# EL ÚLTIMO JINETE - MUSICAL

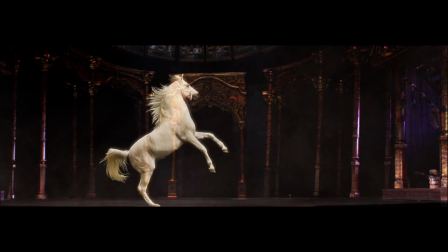0:35 The Last Horseman is a new and unique musical
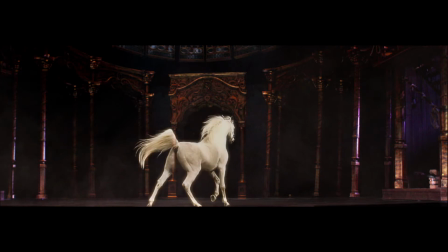0:38 with a big array of cinematic effects like never seen before in a theater play. The horse was represented by a holographic projection, as known Pepper's ghost effect. We filmed the horse was then later keyed and was projected as a real-size horse interacting with the actors on the scene on stage. The hardest part on it is of course, the holography. It's the way we had to develop all this mechanism to make it go down and up during the play, and it's not just that. It's just to
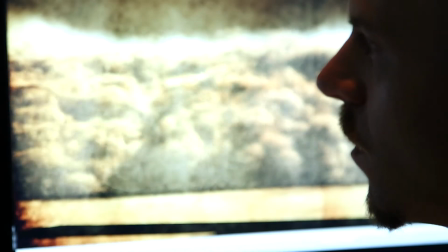1:19 have the ability of communicate the director that we want to make the holography
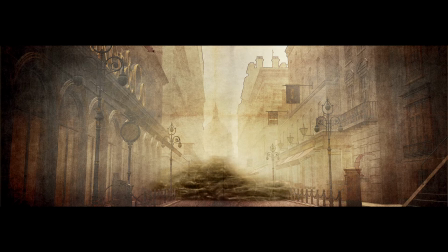1:27 an important part of the play. It's difficult to manage
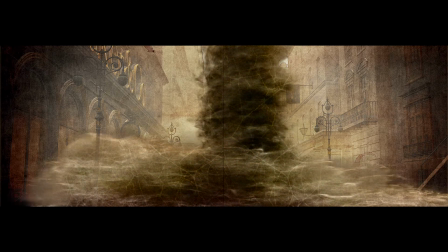1:32 rocky solid effects with this organic kind of type thing, and you can feel the difference.
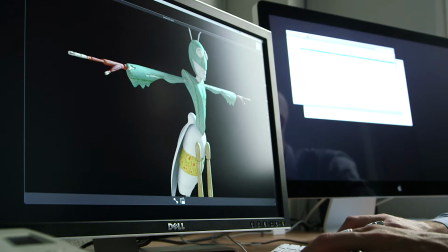1:40 We have a sandstorm which is so solid, it's covering the whole background, and then we have like a total different effect which is isolated and looks like kind of like I don't know how to say, like strains moving, floating, and something like that.
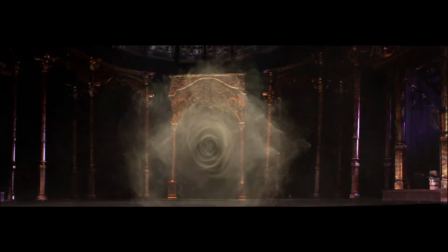1:58 It's kind of like a jellyfish.
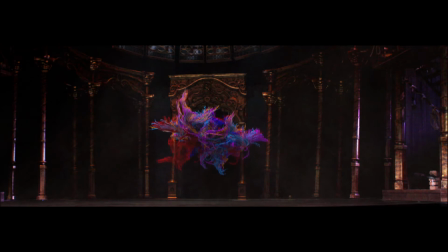The design of all the effects were done here in Madrid. We teamed also up with a 3D team also here in Spain, with director and VFX supervisor Andrés Vicente Gómez from Germany, and also with the post house Scanline from Munich.
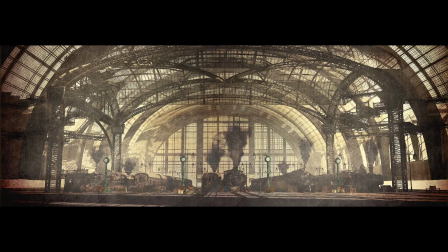2:36 At the first sight, you underestimate the complexity of the picture. The station looks like a design by Gustave Eiffel or Maurice Coquelin. It was definitely not easy to find expressive material from that century to rebuild Cairo station in detail.
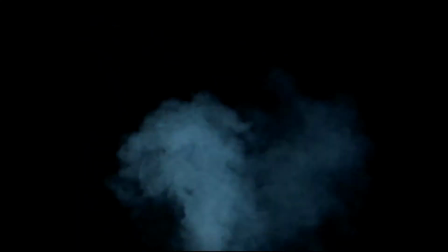2:52 Compositing layers like smoke and dust, which are extremely necessary for the ambient of the picture, we shot these layers as real stock footage.
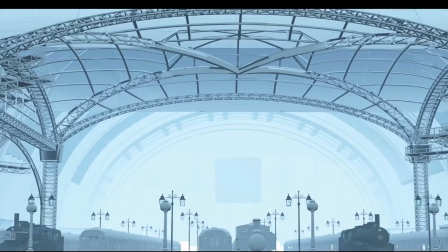3:03 Now, what's left are only the special effect filters for the final compositing to get the picture we are looking for.
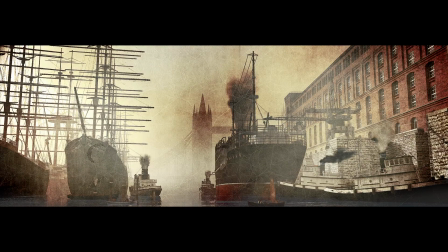3:11 The harbor. The result must be a fluent animation without disturbing error for the viewer. The physical attributes of a water are not so easy to produce. Each wave is different, that means no matching point at all, especially for a loop.
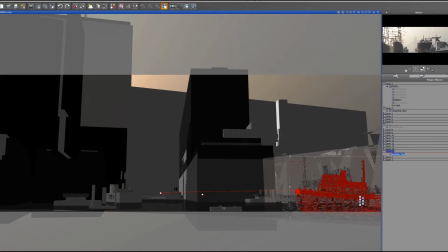3:27 Don't forget, we have many collision objects in the water. That means if we are changing the speed or the size of an object in the scene, it will be affecting all the other objects.
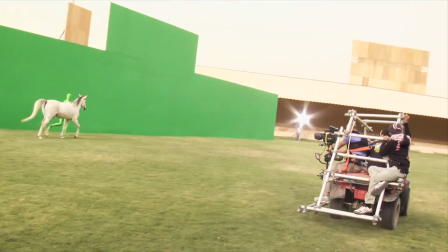3:42 We traveled several times with the creative team and the production team to Saudi Arabia, to Riyadh and also to Jeddah.
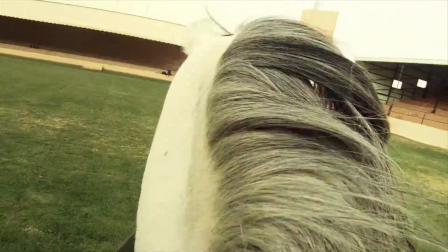3:50 Actually, we filmed the horse, the main character, in a farm, a Khaladiya farm close to Riyadh,
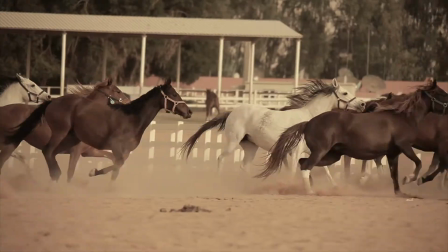3:58 in front of a very big, large green screen, 30 by 6 meters green screen,
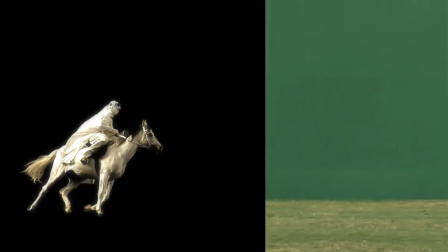4:04 to achieve the effect to use the horse once keyed on the projection of the hologram. The projection setup was meant to be panoramic to make it fit better with the stage.
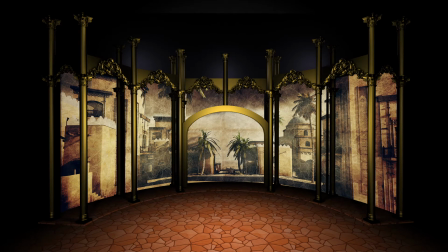4:21 So we decided to use 3 projectors on the rear part that were covering the whole surface of the arches.